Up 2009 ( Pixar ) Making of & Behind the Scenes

When we were looking for Russell's backstory, his motivation of why he wants to go along with Carl, we wanted to just keep him kind of grounded. And in his case, what drives him forward is that his mom and dad have separated. His father has moved out and moved away and has very little contact with his son. And, you know, for us, this kid was always trying to achieve, even at a very young age.
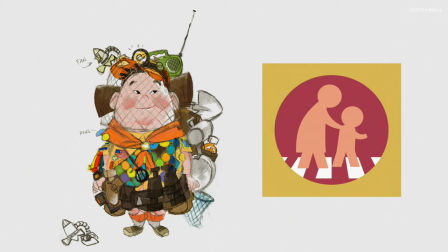16:48 And, of course, our sort of inroad to that was he's assisting the elderly batch.
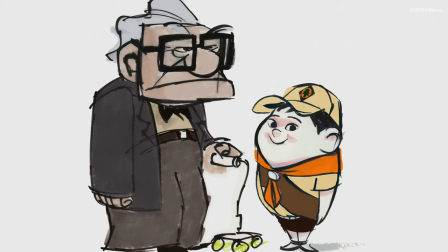16:53 And once we had that idea, it was sort of like the kernel of that relationship. And for us, it was always a way of him compensating and him trying to make up and make better and make things work again.
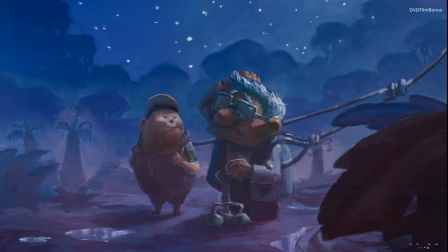17:03 We were well aware that there have been plenty of stories in cinema, in literature, that have a kid missing a parent. But we felt like it was a necessary thing. We wanted each character to have this kind of hole in themselves that the other can fill. It's tough to lose a parent, and there's a real vacuum for Russell. And it's all right here, this little badge.
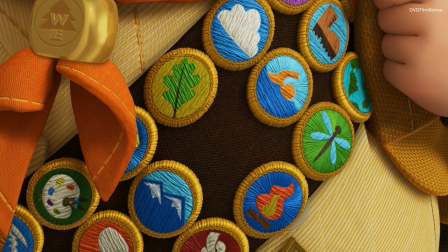17:24 There's something missing, this, you know, right over his heart. He thinks that somehow, when he gets that last badge, his dad's gonna come and the whole family's gonna be together.
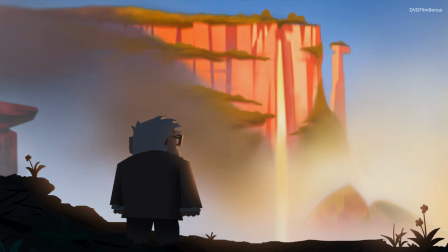17:32 In the same way that Carl feels like, if I get that house to the falls, my wife will be back. Both completely absurd. And yet, you can understand why they would think that, you know? It's emotionally, you want them to, you want to feel that.
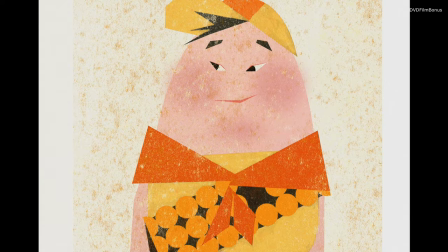17:45 And I think everybody has their own kind of version of that, that somehow by accomplishing something, I'm gonna do something that's completely impossible. Russell's a good example of a place where the internal motivation of the character really affects their design.
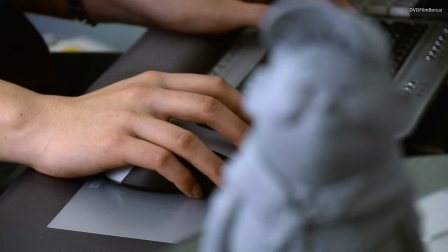17:58 He became sort of this X shape that you felt that you had to kind of care for and try to nurture. In animation, it's all about silhouette and the outside form of the character. And so Russell always had to be smooth and round. And on top of that, they're like, we want smooth and round, but he also has to be fun and he's a kid.
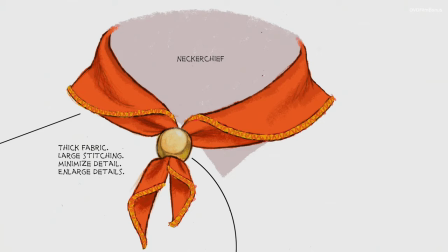18:18 So he would tuck his shirt in, but then he would be so excited about saluting that his shirt would pop out. Or he would look at the manual, take his neckerchief, spin it around, put it through the woggle and make it as perfect as he can.
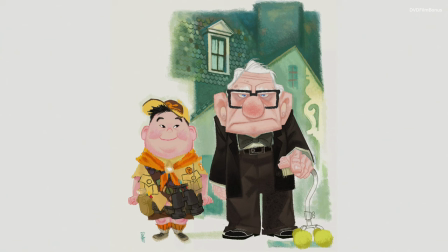18:30 But then throughout time, it just kind of gets offset. The character of Russell came out of really wanting to find a good foil for Carl, this staid, locked in his ways type of guy.
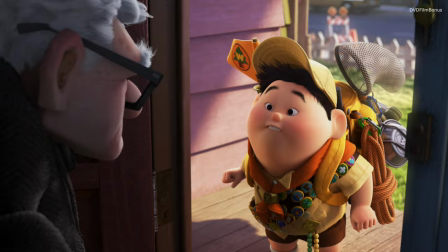18:39 What is the worst thing an old man can have? A kid that has no slow button.
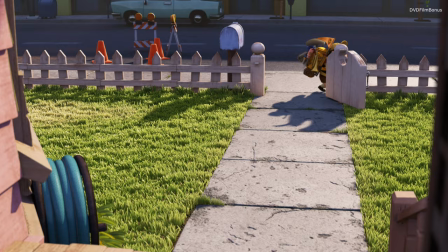18:44 I'll find him, Mr. Fredricksen. Snipe. Here, snipey, snipey.
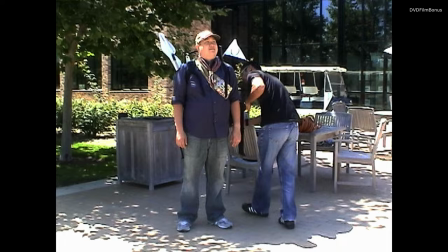18:51 And one of the people that influenced him heavily was Pete Stone. There we go. Basically, Russell looks like a scaled-down version of him. Pete had this wonderful openness and this great engaging quality. I just thought, wow, that would be great if we could capture that in this character and put that as an obstacle to this old man who's insistent on shutting the world out.
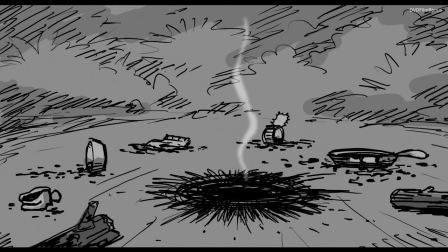19:12 This wilderness stuff is hard. The tent's a mess. The dinner turned out, well, you know.
He's kind of built up this image of himself, and the fact that he can't build this tent, he just feels kind of dejected. And it has nothing to do really with his father or anything. You know, it's just a very simple emotion.
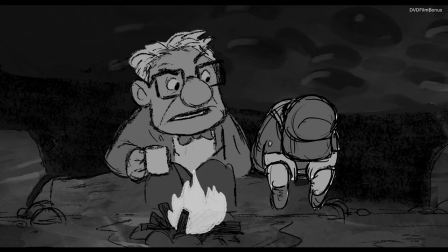19:32 The way Bob wrote it was this misunderstanding on Carl's part.
You've been camping before, haven't you?
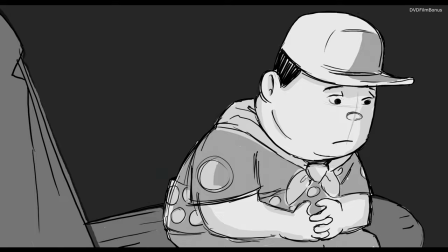19:38 Never outside.
And so we wanted to make that much more uncomfortable and real than if he had just said, well, my mom and dad are separated and blah, blah, blah.
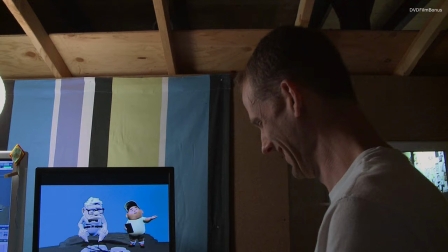19:48 There again, trying to get to something. I don't think he would be happy to talk about that. So for me, the end is kind of rough still, so.
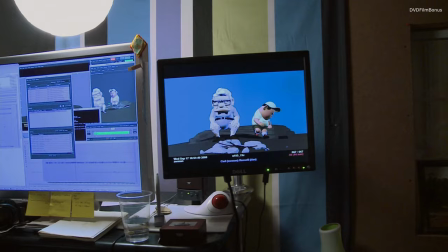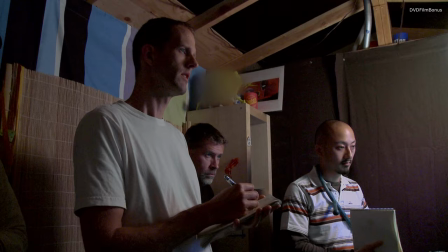20:01 Wait, aren't you super wilderness guy with the GPMs and the badges?
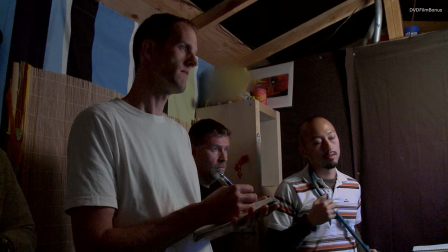20:06 Initially, I just get that idea of what Russell's feeling throughout the shot.
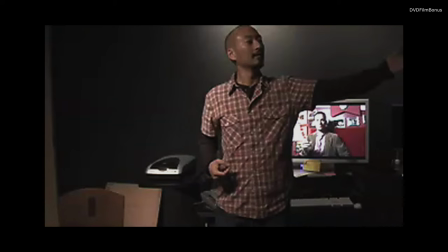20:11 And then I work a lot with video reference of myself. Like I'll just go into, we have an acting room in animation, and I'll just film myself acting like a kid. And just from that, I kind of extrapolate the things that feel true. Some of the little quirks, like maybe he's playing around with his fingers, or you know, he's kind of fidgety, or he doesn't want to look at Carl.